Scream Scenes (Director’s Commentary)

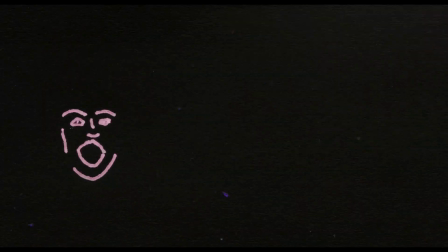22:54 So there's this beautiful like sort of hand animation sequence, which again, is such a experimental film thing to do that to bring sort of the new technology in with that idea of direct animation and working them together like just felt really special day 28 I see your fear all right if I had
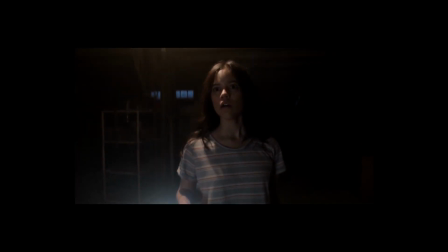23:11 to go back I would change the title of this one it would be like I see your scream or something where it's like making it clear that I'm visualizing
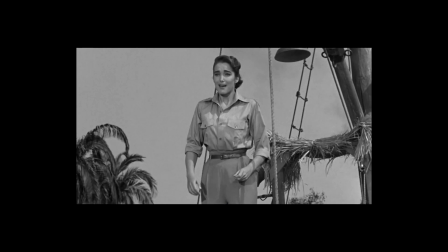23:18 audio thing you know I like to do with a lot of my work is audio visual or audio reactive and I was trying to
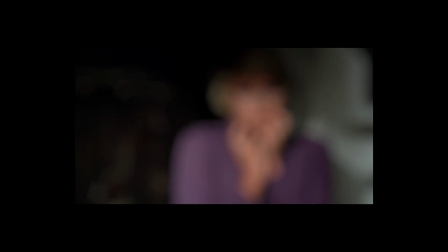23:25 think about like how I could make these film clips audio reactive so we're using ffmpeg here to
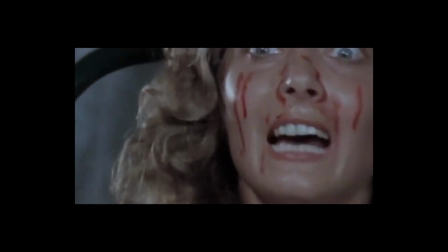23:31 do all sorts of things to chop up the scene based on audio
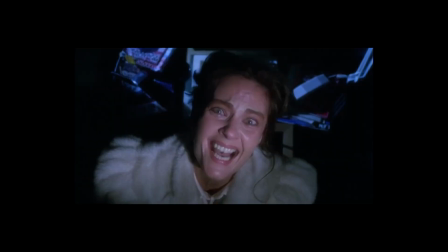23:36 as the level gets higher as the screen gets louder like various things get
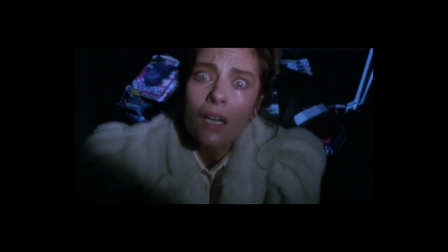23:41 affected so color um choppiness exposure like those sort of
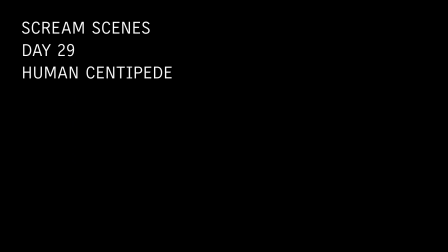23:46 things day 29 human centipede um i love the title for this one because i think when i
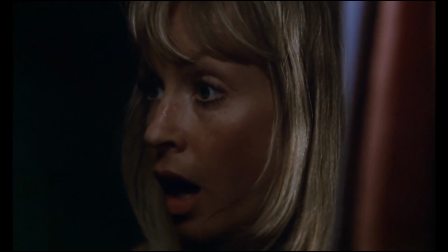23:54 share with people they're like uh are you really going to show me human centipede because i don't want to watch that and instead it's like this very funny match cut scene um so the idea being
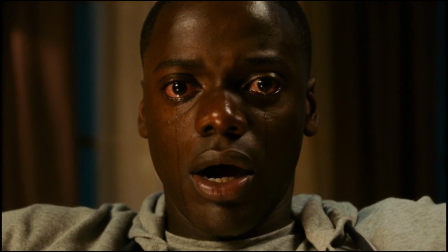24:02 that as every film clip uh ends we find the clip
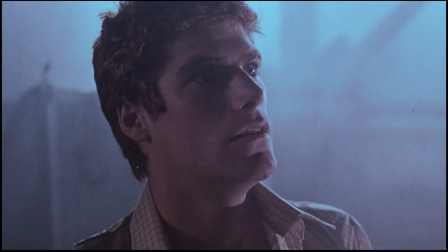24:07 in the data set that matches it the most match cut wise or like you know just
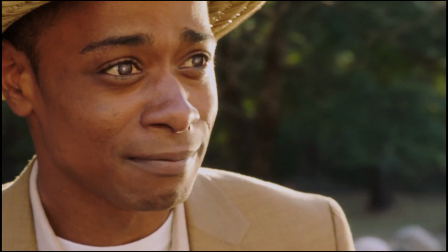24:11 body position wise essentially and then we do that for i don't know 20 or 25
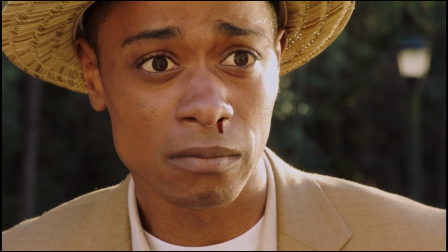24:16 sequences um this one ended up being a huge nightmare to
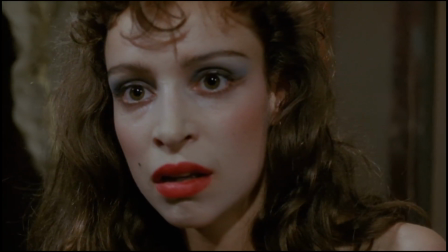24:20 sort of produce or like write code for um but it ended up being really fun uh as you see like i probably like as the days got
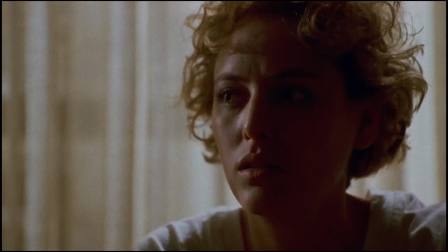24:28 longer i kept pushing off i had a whole list of these projects um and i kept pushing off the harder ones until the very end and
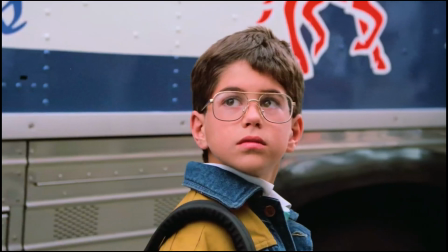24:36 human centipede was one of those i was really dreading trying to write the code for and it did it was a little annoying but like i love
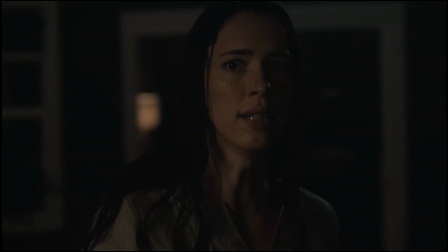24:42 the result of it because it actually looks really good like you can actually see the cut sequences kind of match up pretty well
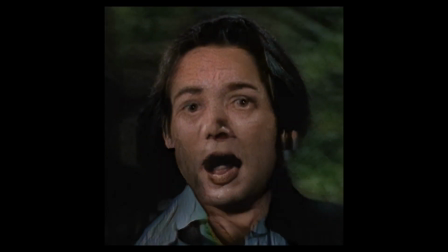24:49 day 30 house of wax so i had to do a style gam model uh i think that's like the machine learning work i'm most known for
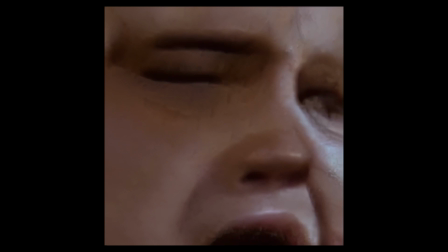24:55 um but it turns out it takes a long ass time to train these these style gam models so this is a style gam xl model which takes
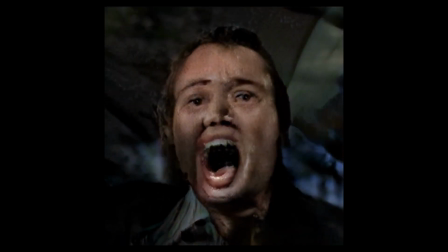25:01 even longer to train um so what i've been doing for you know leading up to october i'd been making this data set and i'd pulled out a bunch of
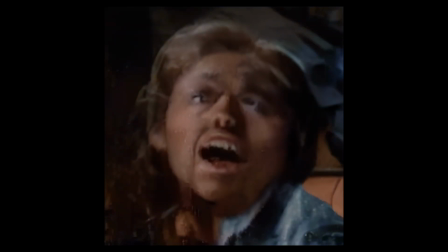25:09 image frames um basically using open pose to figure out where the the face position is So I cropped out all the faces into 512
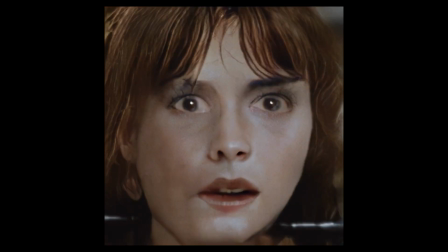25:17 squares, fed that into StyleGAN, and because, unlike, say, like,
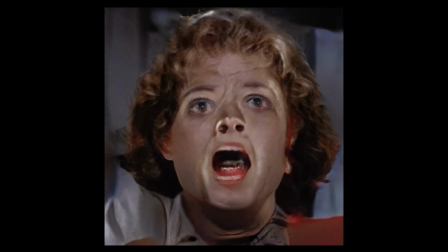25:22 other face models that are really well aligned, this one I took sort of the raw crop, meaning sometimes the faces were turned or sometimes,
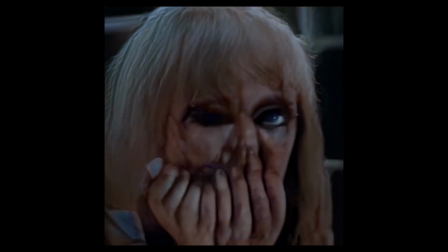25:29 you know, the faces were a little bit, like, cropped in, and it leads to this, like, very murky, muddy, like, kind of idea as you do the interpolation.
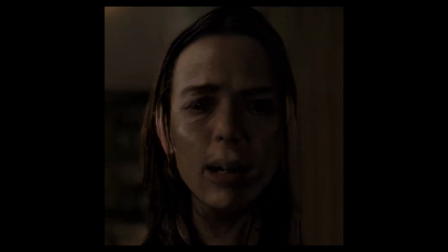25:38 So I call it House of Wax. I feel like people really do what look like wax figures.
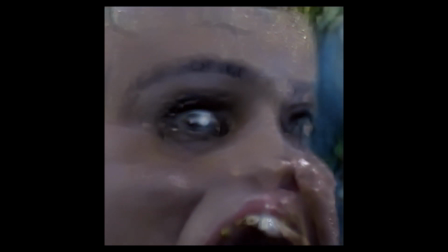25:43 And then I did some editing to sort of make it feel like less like just a purely interpolation video, but more of a film.
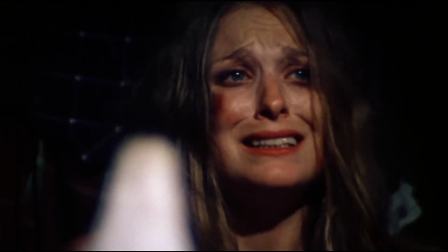25:50 Day 31, body parts. Okay, we finally made it to the end. And body parts was, you know, I finished that film day one, actually.
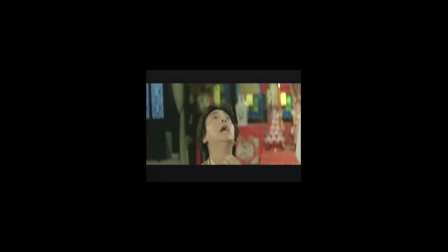25:58 And so this is just every single image clip used in the sequence.
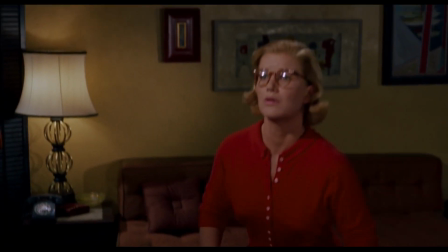26:03 Now, it's not every one of them because we didn't include the eyeball ones. because the eyeball ones were especially set aside.
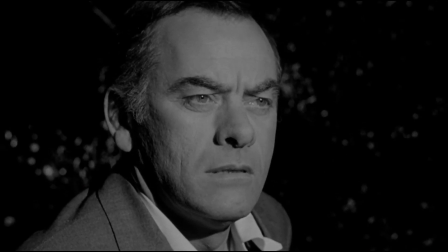26:09 But it does include pretty much every single other Scream scene clip. And it ends up being about two hours of film.
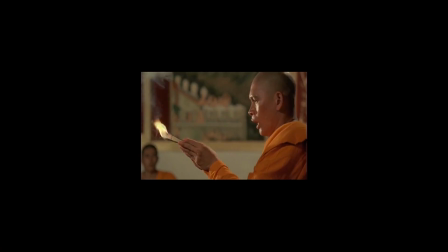26:16 So, you know, throughout the 31 days, we were doing all these clips to sort of, you know, work with this data.
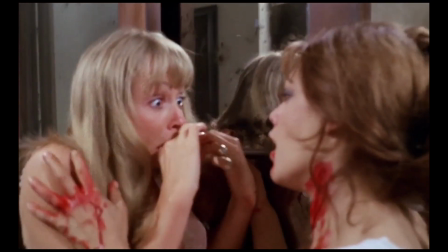26:22 And it's kind of funny because I feel like I end up with some of my favorite clips that I kind of went back to a lot of times.
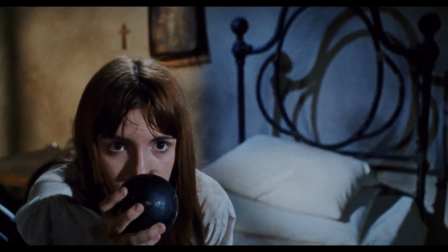26:28 I probably could have done a better job of really going through each of these and sort of, you know, trying to be a little bit more equitable with each of their usage.
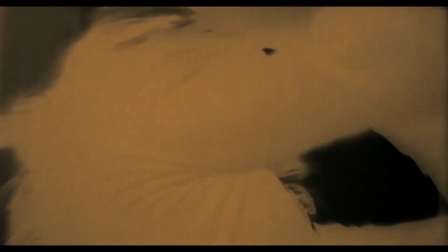26:36 But I think it's really fun to see all the pieces combined because then you can go back and sort of watch and figure out where they show up and that sort of thing.
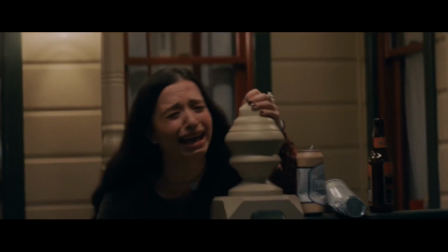26:44 Not to expect people to sit around and watch two hours of just random film clips randomly sequenced together.
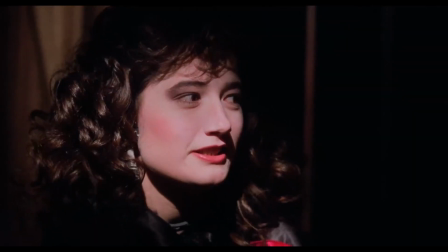26:51 But if you've got the time and you want to, go for it.